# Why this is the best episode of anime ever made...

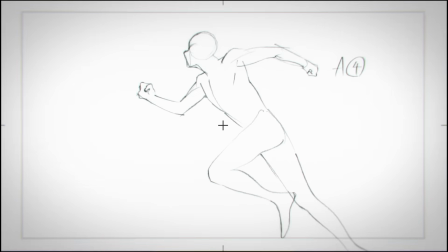(24:28)
And I think the reason it's called projection sorcery actually refers to a film movie projector,
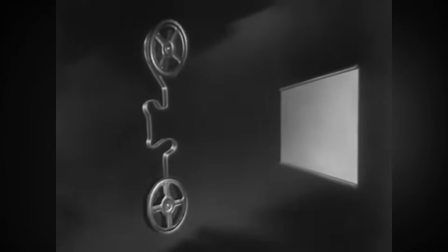(24:35)
which plays frames of animation from a film reel one by one and projects light onto a screen.
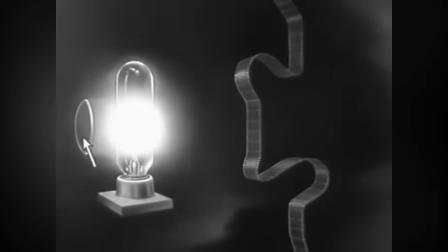(24:41)
If you don't know how like a camera works like this, it's like the frames slide in front of the lens one by one,
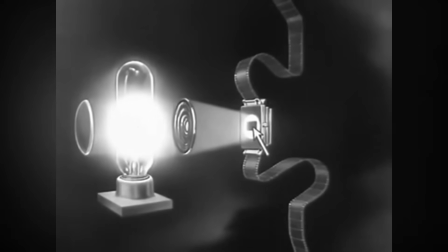(24:48)
and then a light gets shot into the frame and it shoots out the lens and goes onto the screen.
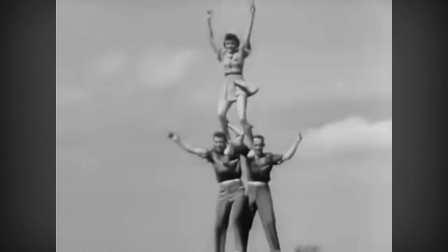(24:53)
And if that happens 24 times in 1 second, it looks like, fluid movement to the human eye.
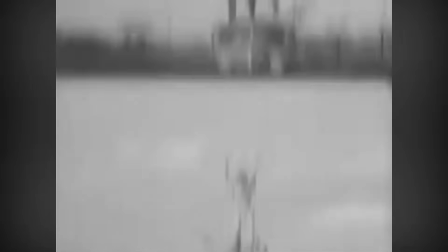(25:00)
You can't tell that it's 24 individual pictures. It just kind of looks like the characters are moving naturally.
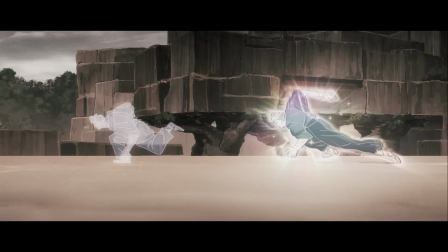(25:06)
So basically, I think Naoya, in the same way, is projecting moves out of himself, like light hitting frames.
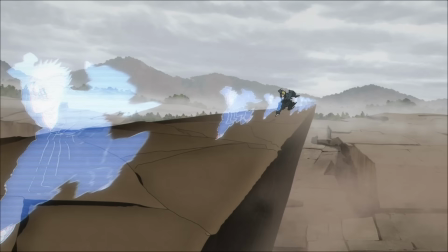(25:14)
So in this way, it's more than he's just fast. He's kind of using his jujitsu to launch his body through a series of positions across a predetermined space.
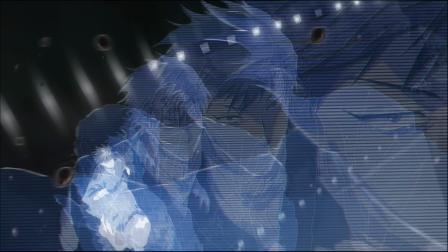(25:25)
He's not teleporting, but he's also not moving in the traditional sense.
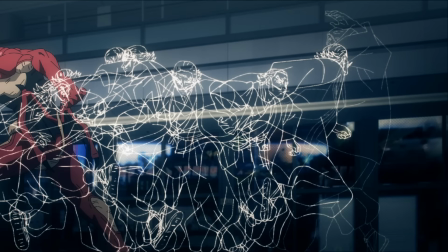(25:30)
He's literally like shooting his body into different positions.
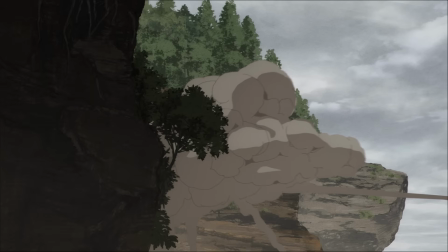(25:33)
And this is also why he's capable of accelerating so much, is because he's relaunching himself from a high speed with his initial inertia still behind him.
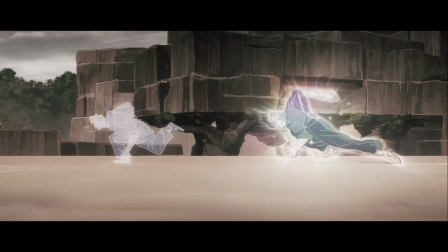(25:41)
So each projection can kind of shoot out of him at a higher and higher speed as long as he keeps his momentum up.
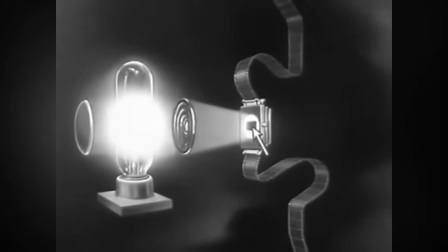(25:47)
I hope that makes sense. But yeah, I think that the whole projection sorcery thing is about a camera.
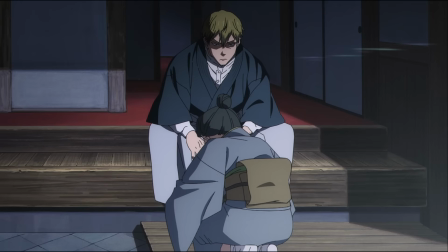(25:52)
Also, on the topic of Naoya, a couple things that are interesting with him are his footwear and his accent.
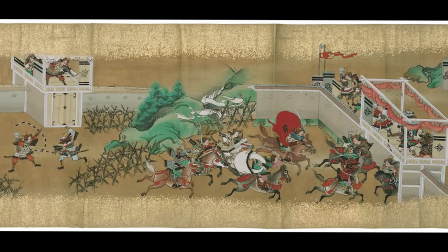(25:58)
And I think both of those things are a reference to the Heian era as well.
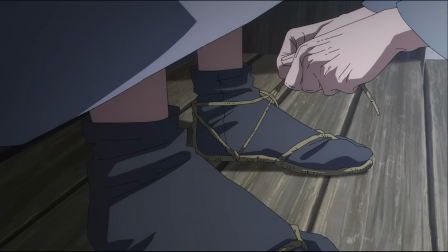(26:02)
So the shoes that he wears, the like tie-on shoes that he wears in episode 1 and 2, and then these socks that we see on the piano here, the socks are called tabi.
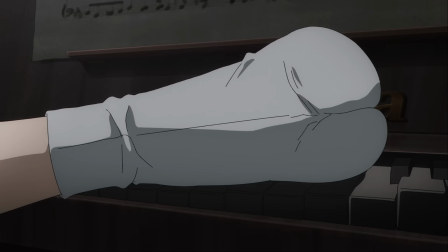(26:11)
I can't remember what the shoes are called, but these socks and shoes were most popular during the Heian era.
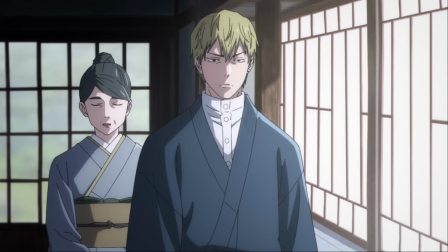(26:16)
That's really when they came into cultural relevance. And his accent, the Kansai dialect he speaks in, is from the Kansai region of Japan,
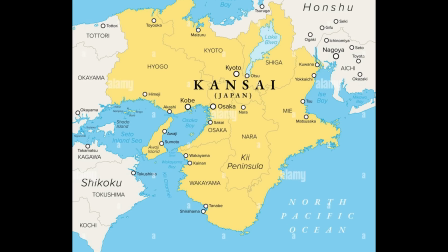(26:25)
which includes Kobe, Osaka, and Kyoto, and the area around them.
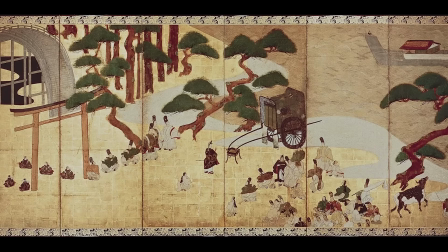(26:31)
And during ancient Japanese history, the capital city was frequently in one of,
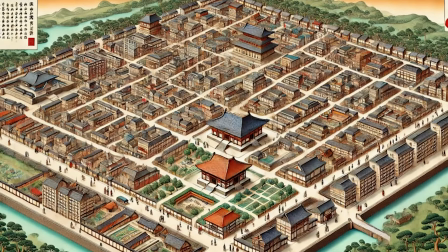(26:37)
the places where Osaka or Kyoto would be. In particular, the Heian era is named after a city, Heiankyo, which stood where Kyoto is today.
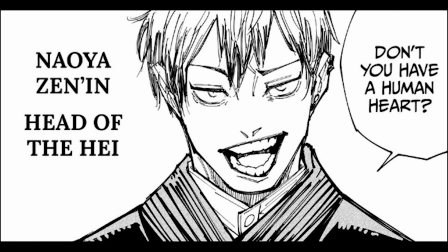(26:46)
So him talking in that specific way kind of calls back to this geographical history that he's a part of.
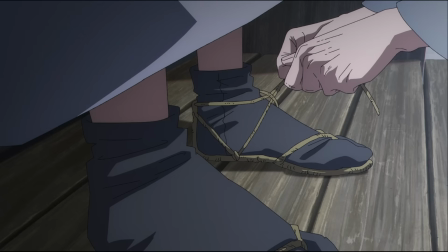(26:52)
The shoes and the voice reference this ancient clan system that Naoya is a modern visage of.
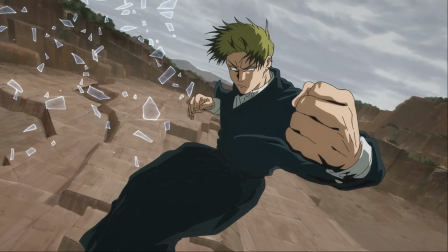(26:59)
He's like trapped in a past era in the way that he dresses and behaves is kind of what they're going for.
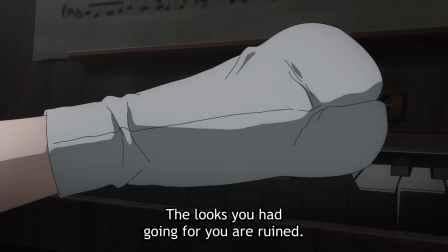(27:06)
To continue talking about Naoya here, and sorry if this sounds a little weird, I'm filming this a couple days after the rest of this, so sorry if I repeat stuff also from other sections. We're about to get into the film analysis section, and I do want to qualify before we get into that. I will say it again during that section, I think, in those recordings, but I'm not really like a film guy, so take everything that I say here with a grain of salt.
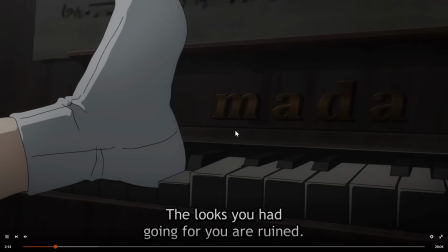(27:25)
But I wanted to point out this scene, because I think it is very, very interesting. And let me try to not get copyright claimed for having too much.
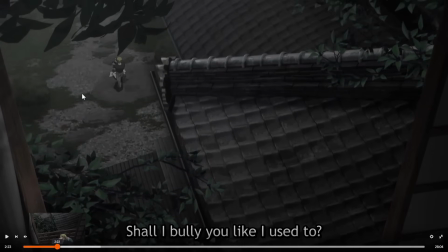(27:33)
Yeah, you see we go over Naoya's head out the window, and then we get this little flashback scene with him and Maki, and we end up zooming in on this. I think that this kind of shows us something really interesting about what they're trying to do with season 3, which is, and I think you could feel it moving into season 2.
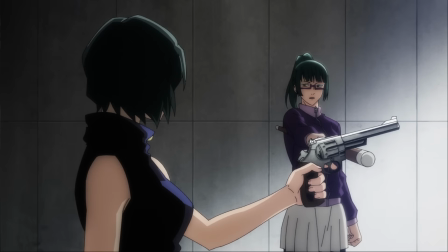(27:49)
I think season 1 was just very standard anime visuals.
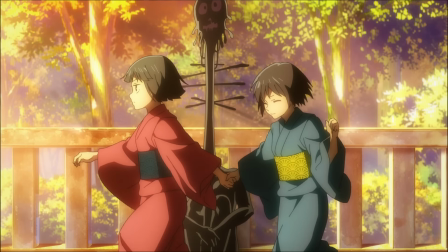(27:52)
The colors were fairly consistent and pretty bright, and there was nothing super spectacular going on, like cinematography-wise.
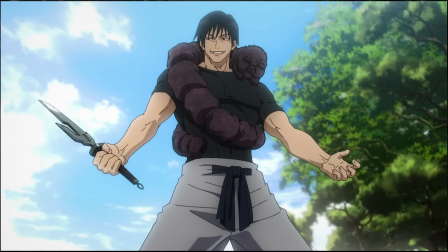(28:00)
In season 2, then, I think they kind of like leveled it up in hidden inventory, and especially in the Shibuya incident,
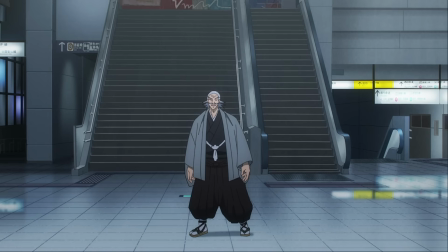(28:05)
they went for, in the Shibuya incident, like a much grittier feel, a lot more like, kind of just dark line detailing and stuff like that made it just kind of look a lot like dingier.
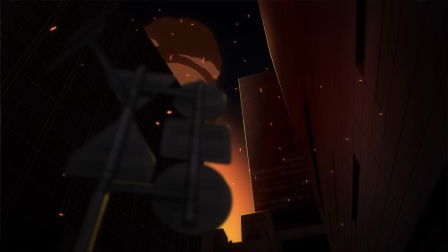(28:15)
And there were some shots that were just a little bit more like, for lack of a better term, cinematic. I think that they've really leaned into it in this season.